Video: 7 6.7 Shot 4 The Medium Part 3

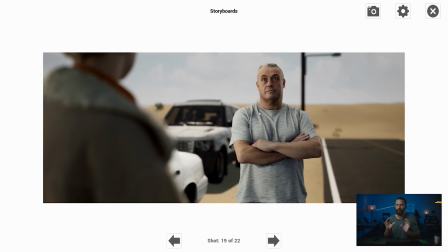494s
Bring in the overhead, not too much, don't take too much out of it, because the more you take out of it, the more you have to bring in bounce in order to be able to balance the levels. So just take enough out of it to just knock down the harshness of the shadows. Then we bump out, we add the 12x12 of ultra bounce here,
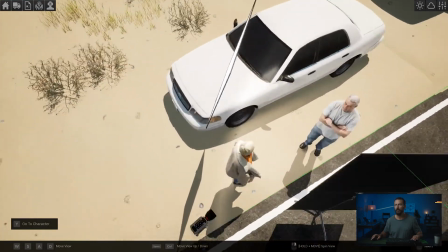512s
or of unbleached muslin to the left-hand side, and you're laughing.
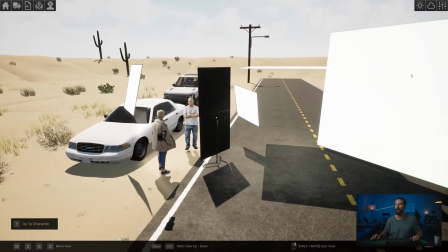516s
One thing that I will say to look out for is if we use, let's go back to using this overhead.
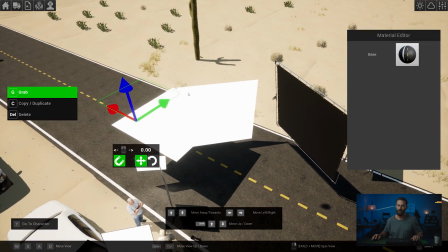522s
Where's the overhead? Here it is. Just be careful when you're promising, oops, that's the road that I just took.
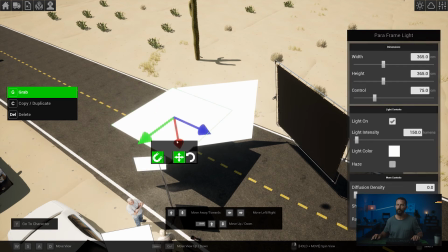528s
Just be careful when you're promising things on the tech scout of like, oh yeah, we can just use an overhead.
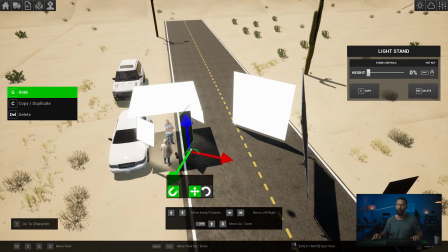533s
The overhead is fine if the shot is not too wide. If the shot is too wide, I'll show you what happens.
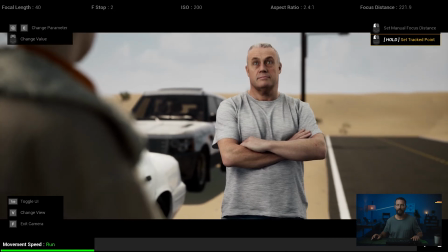540s
Let's come in here. And overhead works unless you can see the ground.
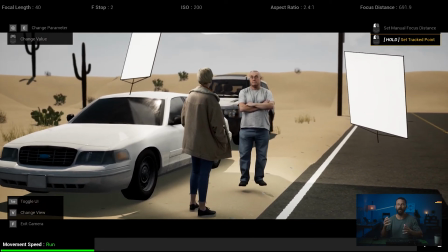546s
As soon as you see the ground, the gig is up. And you see sometimes people will use overhead still if you can see the ground, and they'll add like branches or leaves around the outside. It just looks weird, right? Come up with a better solution than having to use an overhead in the middle of the day if it's just a 12x12.
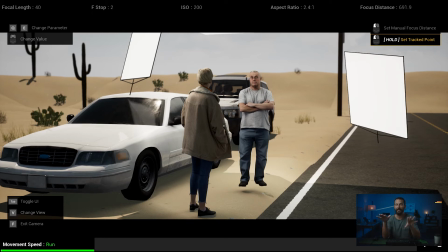562s
This is where you start to see the giant fly swatter rigs come in and really take out the level, take out the top light for the entire scene.
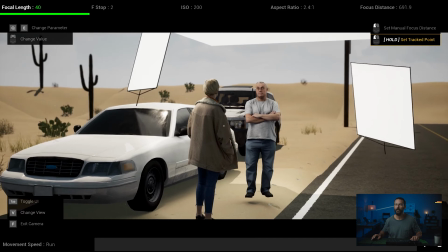570s
If you have to do it piecemeal like this, just make sure your shot is small enough to where you don't see the ground.
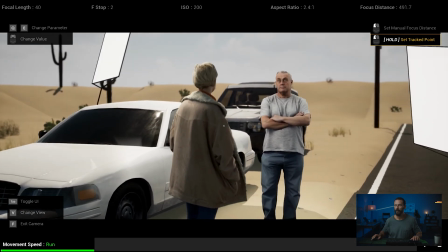576s
Because even here, right? As long as you don't see that shadow, that back shadow back there, just on the ground here, I'm looking right here.
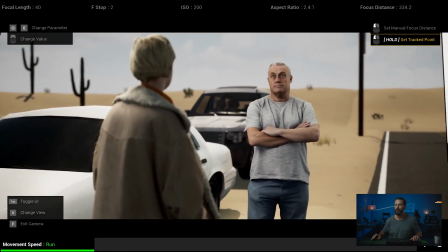583s
As long as you don't see that, you're okay. Even like from here, you could get away with it, right? Here, here, here, you're still fine.
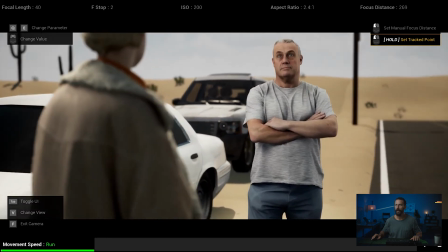588s
There, you're not fine because you start to see that shadow in the background. So let's come back here.
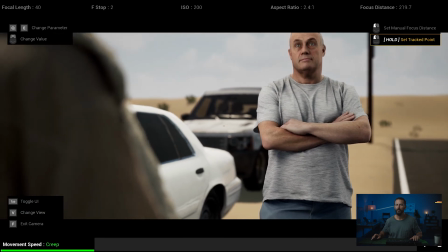593s
We'll switch this to creep mode so we can just go a little bit slower. rise up,
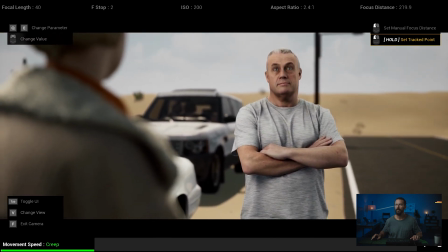598s
get that little tiny bit of leak down that side without getting too good, and we'll back up even more,
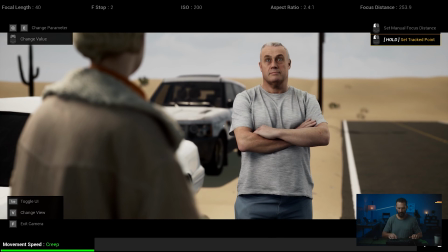606s
and something like that for our final shot. Okay, and that is a look. We've got the budget way to do it, we've got the bigger way to do it, and you now know the system for balancing on daytime exteriors.